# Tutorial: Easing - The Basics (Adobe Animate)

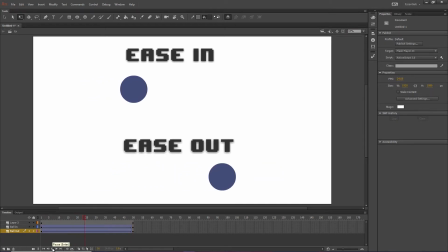And of course, notice that the ball still reached the end at the same time,
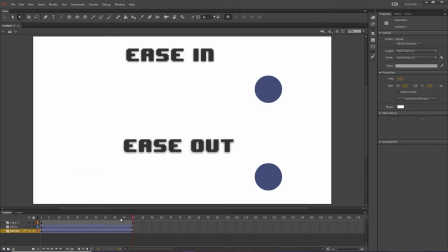because the first frame is point A, 50th frame is point B, and the tween gets it there in exactly 50 frames.
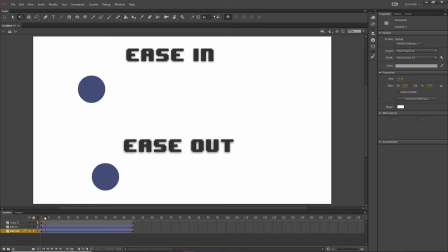So although one of them is taking a little longer to start up,
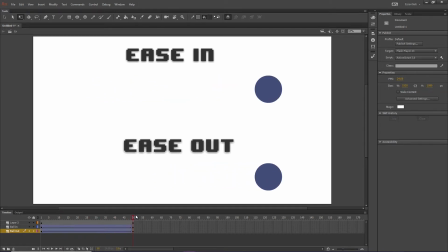and one's taking a little longer to slow, they stop moving at the same point, which is frame 50. So that's basically what easing in and easing out is. Now I'll start to show you some practical applications for said technique.
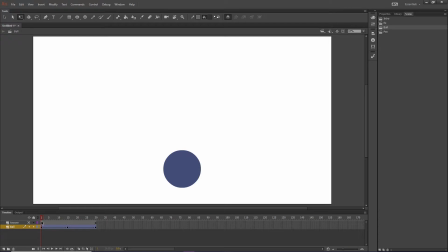Alright, so now we have a ball. When you hit play, we can see the ball goes up, the ball goes down.
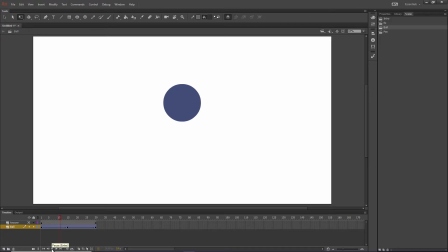The ball goes up, and the ball goes down.
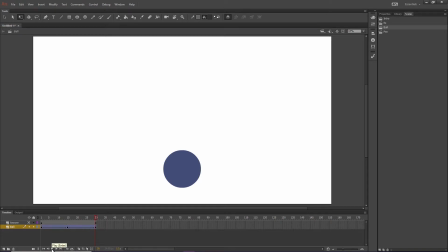This is in reference to if you were to throw a ball or any object into the air. Now, if you were to do that right now at your computer or whatever, or anything like that, you'll know that when you throw a ball, it doesn't go full speed up, full speed down,
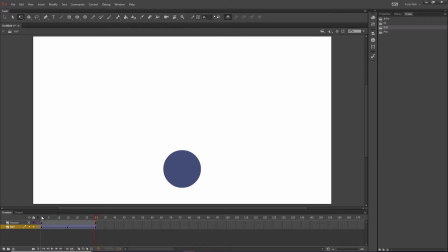just like that. What actually happens is when you throw an object, it slowly starts to lose momentum.
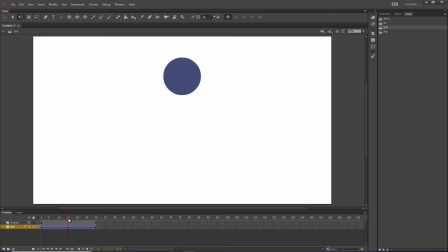And eventually, when it reaches the height of its arc, I guess we would call it, for a split second, the object is actually not moving at all. And then it slowly starts to build up speed again,
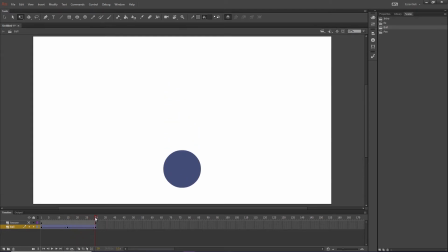going towards like a maximum momentum, which probably won't reach by the time it gets back to your hand. But essentially, it would start off the fastest, slow down, stop, and then start to speed up, and then hit max speed before you catch it.
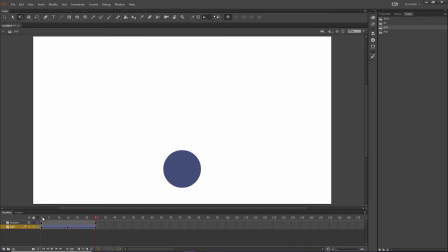So the way to make this look better than this, all we have to do is we're going to have to ease out, meaning it's going to slow, and then ease in, meaning it's going to slow in and build up speed.
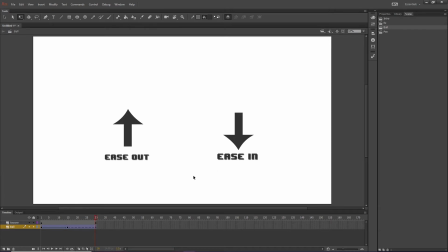Whoops, messed up there. So we're going to grab right here in the middle of this, and we are going to go to properties. We're going to ease out. We'll just go to 100. We'll click on this one.
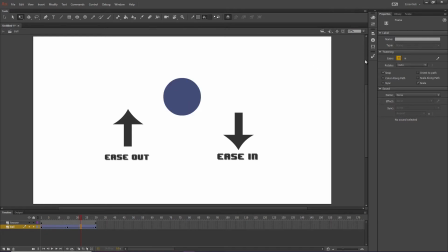And we're just going to ease in. Go to 100. Or 99, whatever. Now it's important to note that unfortunately you cannot ease in and ease out on a single classic tween. There needs to be two. And that's very important for later on.
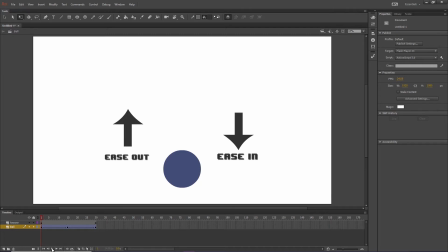So now when we watch this video, we'll see it looks a lot better.
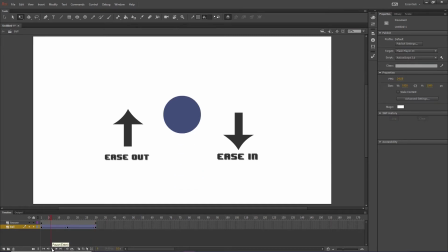Of course, I could add some squash and stretch and bounce to the ball, but you can tell right now, it feels like this ball actually has some weight and that it's like,
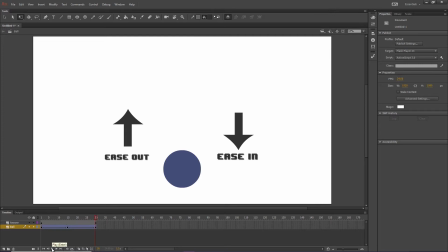feels a lot better and more realistic. So I guess that will take us on to our next scene.
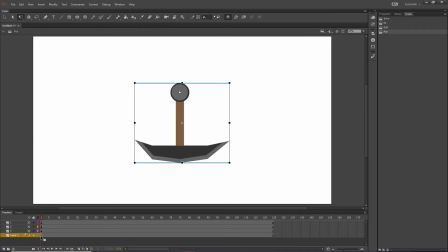Our next scene, we have a pendulum here. For all of you, I'm sure you all know what a pendulum is. It's kind of like a medieval device, sort of blade on a pivot. So what I've done is I've made this into a graphic and moved the pivot point up there so I can rotate on this pivot.
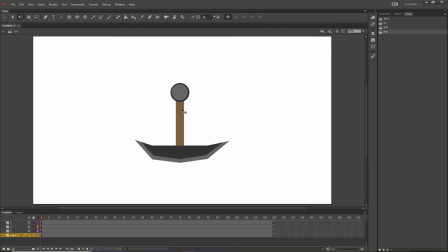And, you know, it doesn't have to be a pendulum. It could be a swing, a door would work, just anything that kind of swings, you know, like the latch to a chest or something.
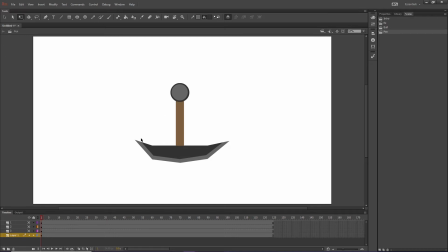But it's not as simple as the ball of just easing in and easing out. We're going to have to do a couple things. First, other than making sure that the pivot point is right, we're going to have to ease out as we reach the top. Because at the bottom, the pendulum will be at full speed.